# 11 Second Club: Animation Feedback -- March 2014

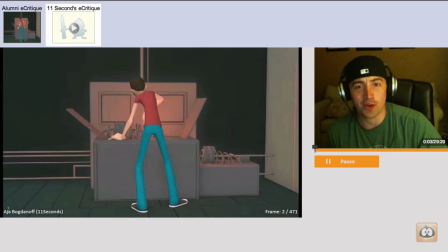0:03 Hey, Sebastian. How's it going? Congratulations on winning this month's 11 Second Club. My name is Nick Bruno. I'll be doing your critique today. So you know I'm a supervising animator at Blue Sky Studios, which I've worked at for a little over nine years now,
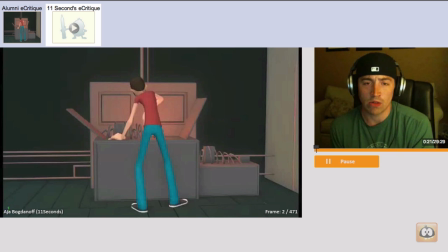0:22 starting at Ice Age 2, working all the way through Ice Age 37, most recently finishing up on Rio 2, which you should go see in theaters that open this weekend. And I'm currently supervising Peanuts right now, which we're very excited about.
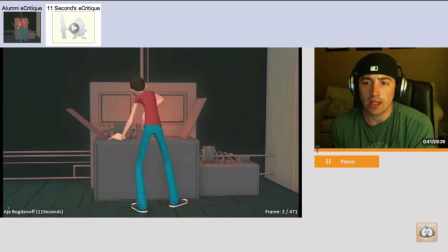0:39 But enough about me. Let's get into your assignment. I think we should play it first so everyone can see.
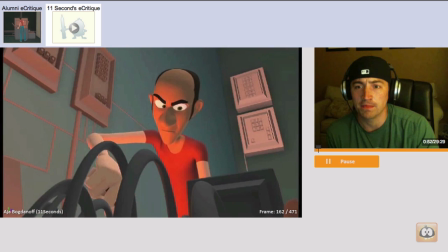0:52 There's something very important I forgot to tell you. What? Don't cross the streams. Why? It would be bad. I'm fuzzy on the whole good-bad thing. What do you mean bad?
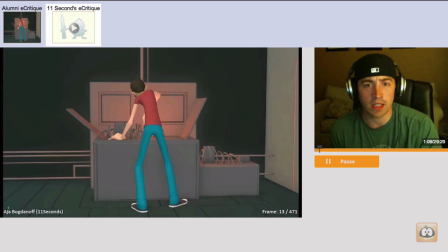1:08 Cool. All right, so first of all, the ending is killing me. What happens?
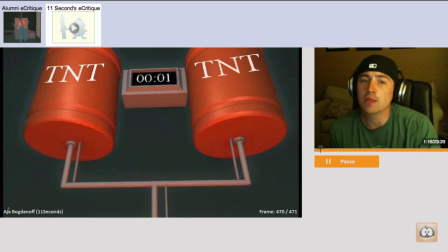1:14 Does it explode? Did he cut a wire that got it to stop in time? That's my biggest question, which I want it to be resolved because it's killing me.
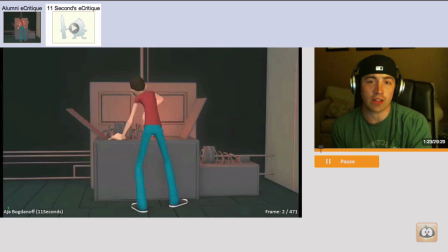1:23 But overall, it's really good. The characters feel alive. It's appealing. It's clear. So the things I'm going to talk about are just little things here and there that I think could improve it overall. My first thing for you is who are these guys?
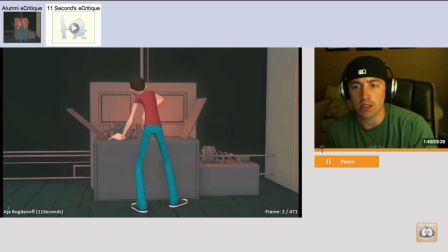1:39 For some reason, these look like regular looking dudes in a regular t-shirt and jeans,
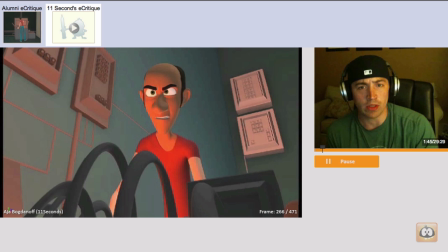1:46 but playing with nuclear reactors or something.
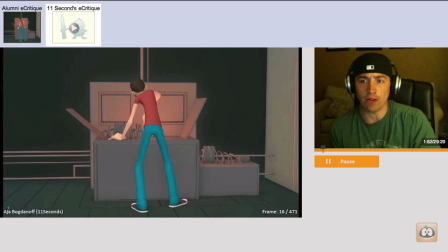1:51 Perhaps even just their outfit, if it was just like white lab coats, you'd believe that these guys are guys that are supposed to be playing with this instead of just guys that happen to stumble across it. That's not a huge, huge deal.
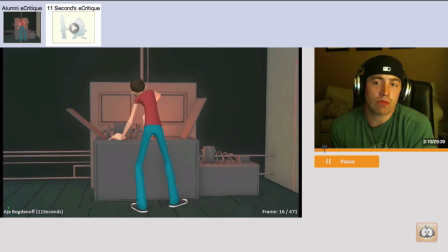2:09 So what I'd like to do is take you through shot by shot and give you some things that I think we can improve on. All right, so for the first shot, for me the biggest thing here was focus.
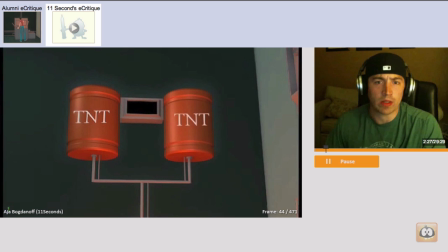2:26 So we see him and he's working and then the camera quickly pans up before we get a really good chance to see what he's working on.
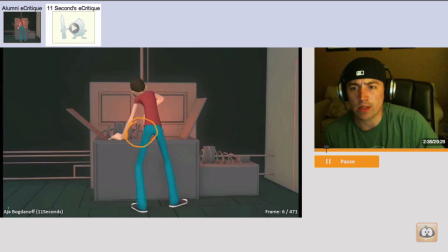2:35 I think it's important that we see that he's doing something here. But overall, his pose, I feel like all the interest is bringing me right here because of your pose. You have this huge negative space that basically points like a huge triangle to this area,
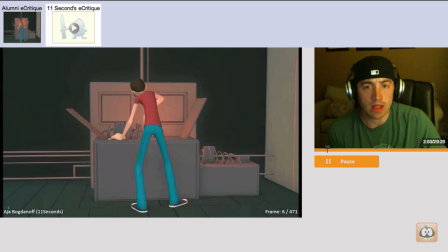2:53 and this is where all the detail is. but I think it's important that the viewer sees that she's working on something. So something as simple as bringing him over,
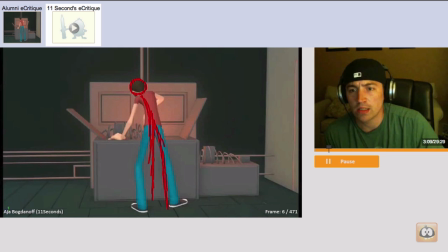3:09 even closing the legs a little bit, but getting this other hand in silhouette here, so whatever his screw is, whatever he's doodling with,
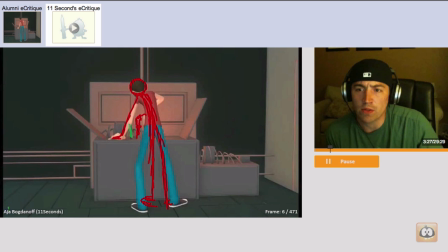3:26 you can see a little more clear and also if you have a little bit of motion on those coils you'll start to see in this little negative space here that we've opened up for the viewer
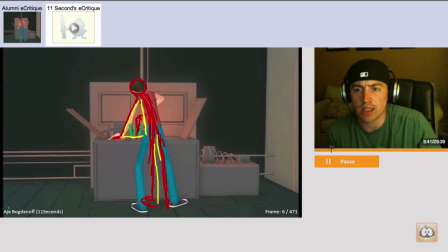3:39 he's working on something and we've reduced this negative space to nothing so that this one stands out to be the most important even little things like the angle of this hand
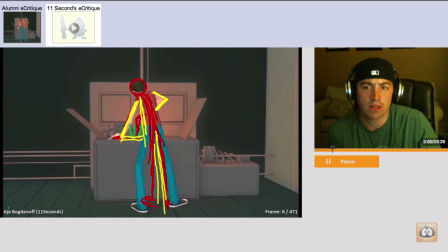3:54 can help point you back to that. So something that simple would help a lot. And giving a little bit more time so that we can really get a chance to settle in and zero in on those coils moving.
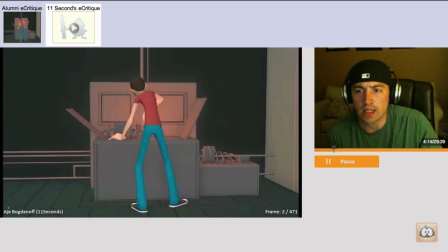4:13 Another thing, looking at this hand here, it's a little stiff.
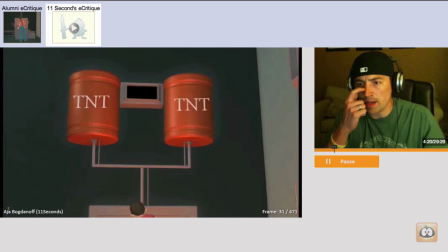4:20 We see him doing a lot of torque in there,
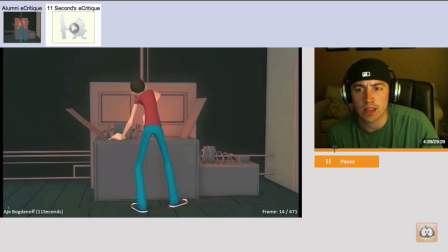4:24 but through here during this arm move there's zero life on that hand and i think that's important to get in okay cool
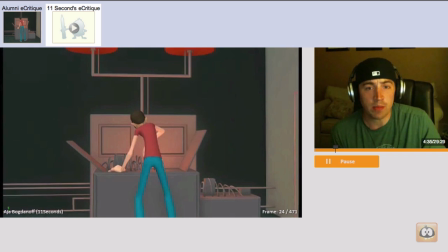4:33 the next thing is the camera move up feels a little rushed okay
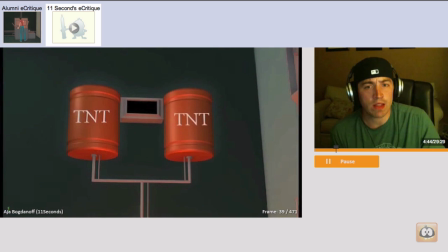4:44 you know when you're moving cameras you want to give that the same sort of polish and spline that you'd give everything else. Now, something going from this shot to the next shot, you know,
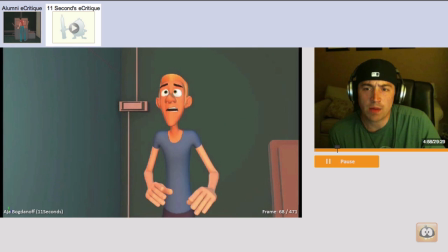4:59 the first time I watched this,
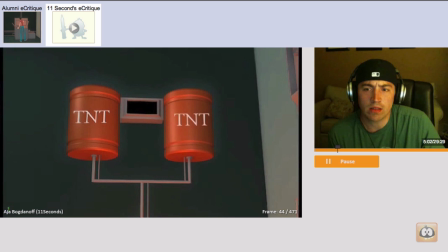5:01 I was a little thrown by going from this to a whole different character.
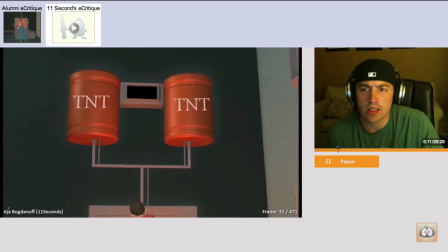5:09 So, what I would do here is even something as simple as you know the the time starting and flashing on can really give you something some new information to throw the cut okay
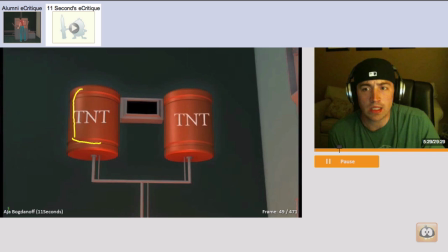5:27 now you're probably already thinking well is the new information that's TNT yes but I think you know later on we start the clock and right now we have a blank clock here that I think you're sort of waiting for something to happen with so if you got up there
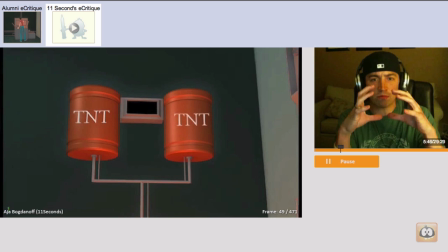5:43 you saw TNT you let the audience register that and all of a sudden the time starts that would be a perfect opportunity to cut
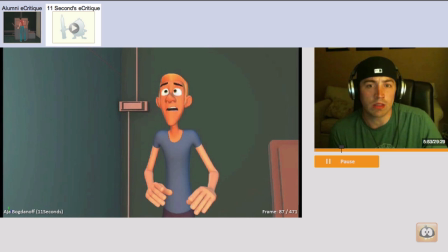5:51 and see this guy do a little bit of a take right either way I believe this guy you want to start off you know about after you know six frames in with a blink right
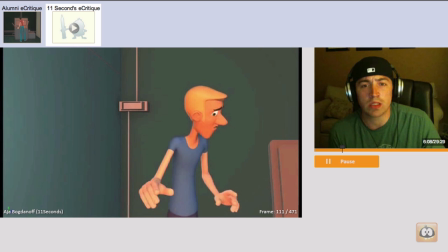6:06 now he feels a little indifferent about it but I think you want him to really react you know
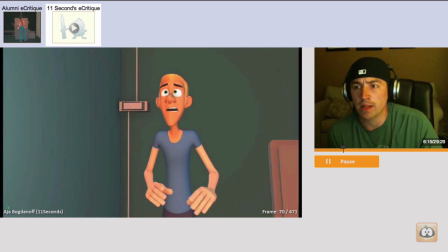6:14 show show a little bit more panic okay even the pose let's see let's use a better color here even
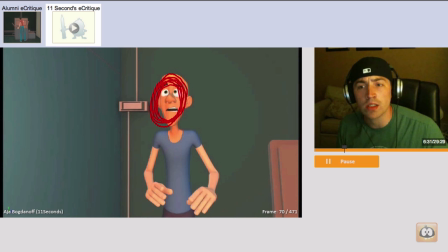6:30 the pose can be a little bit more forward and you could already start to suggest you know his body turning slightly away from it okay
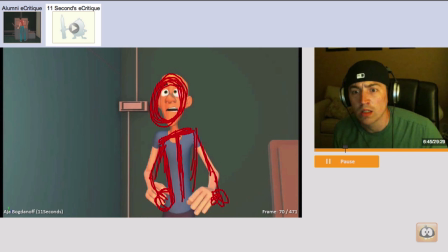so that way we get a little bit more interest because of the twerk throughout the body so the face is a little more angled
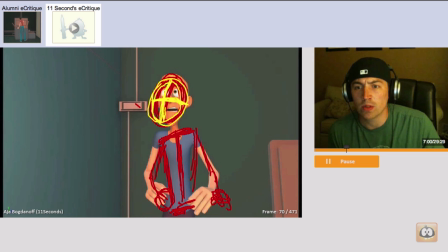7:00 up towards the object the same look you know you extend the neck but you get some more twists and tilt right you could already start to feel his body shading away. He seems nervous.
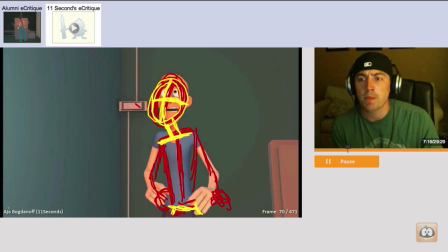7:16 His body language is already pulling away from it, which is the next thing I want to talk to you about.
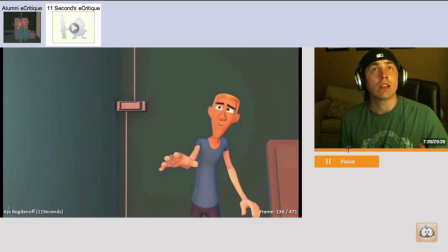7:24 There's something very important. If you watch, he's like, and then he pulls away, and then he starts going back. Now, I get that you're starting to move back to hide behind something. But there's a couple things here.
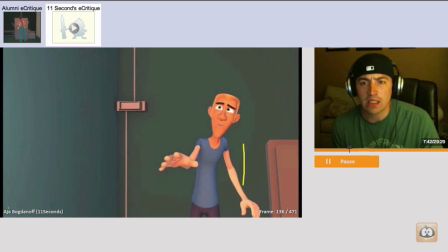7:40 That something is kind of on screen. I think you want it to be a little bit more noticeable, so it grabs a little bit more attention. Okay? And it doesn't need to be much.
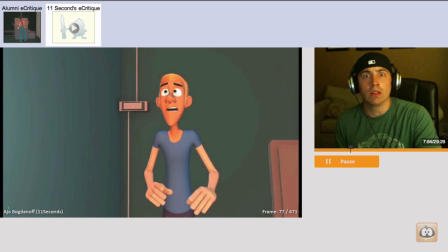7:52 But more importantly, if his attitude is, oh, no, I got to, you know, this is could be bad. I don't think he's necessarily going to pull his attention away casually and then start to go back, right?
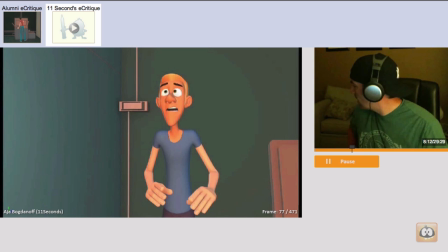8:10 It feels like it's just, oh, did I leave my keys over there? You know, it feels just calm.